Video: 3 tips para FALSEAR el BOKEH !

Soya, has leído bien. No solo ser el tipo que le gusta y muy rápido, pero... Solo por hoy...
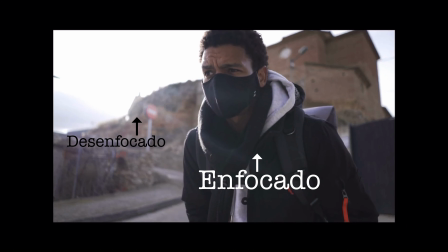Vamos a intentarlo. Así que vamos a tomar un poco de aire y vamos a ello. Seguramente habrás escuchado que para tener un fondo desenfocado tienes que tener una lente con una gran apertura.
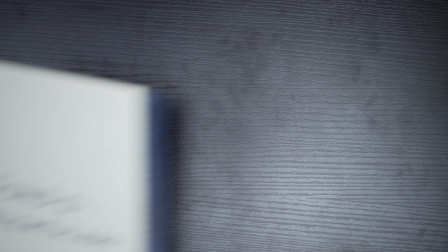Y sí, es verdad. Pero se puede mejorar aún más. Lo primero es saber que si quieres tener un fondo desenfocado, tienes que tener fondo. Míralo como que las lentes lo que hacen para saber qué es lo que estará enfocado y qué no, es mover delante y detrás una cierta zona de enfoque. Así que si tienes tu sujeto y lo que quieres tener desenfocado en la misma zona de enfoque, tu cámara lo interpretará por igual.
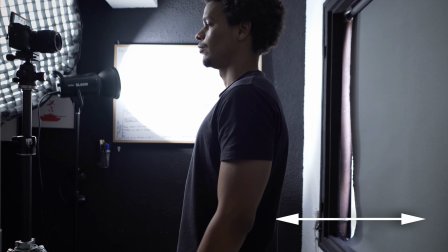Así que crea distancia entre tu sujeto y el fondo para tener primer y segundo plano.
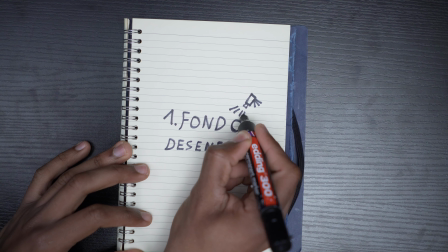Se puede incluso mejorar con una luz de fondo. Ahora que tienes separado tu sujeto y el fondo, puede ser que las condiciones de luz o de colores no sean las ideales para evitar a crear esta separación entre primer y segundo plano.
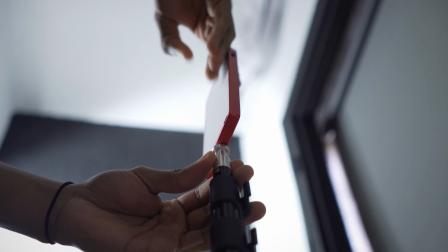Solución, iluminar el segundo plano para poder crear este efecto visual de separación entre sujeto y fondo. Simplemente asegúrate que el fondo no esté más iluminado que tu sujeto principal Yo utilizo esta pequeña luz Se puede incluso mejorar buscando
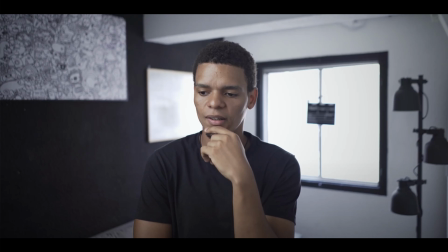las líneas guía Y no es más que buscar en tu escena dónde están las líneas Ya sea en la arquitectura o de la decoración Que puede ayudar a guiar la mirada
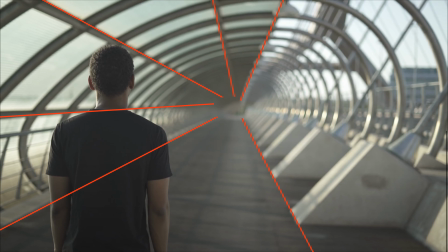hacia tu sujeto Y crear este efecto de que el segundo plano se pierde por completo hacia atrás Un pequeño truco si grabas en cuartos
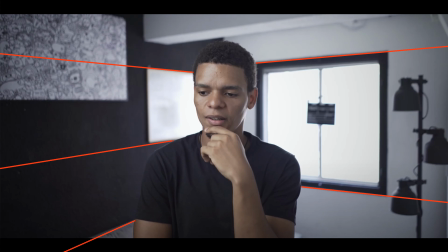pequeños Es apuntar la cámara hacia las esquinas del cuarto Porque es donde más fondo hay y es hasta donde van todas las líneas Ya estaba bien Si eres nuevo y has llegado hasta aquí, llámame Claudio Solemos hacer ese tipo de cosas por aquí Así que si quieres unirte Te vemos en los próximos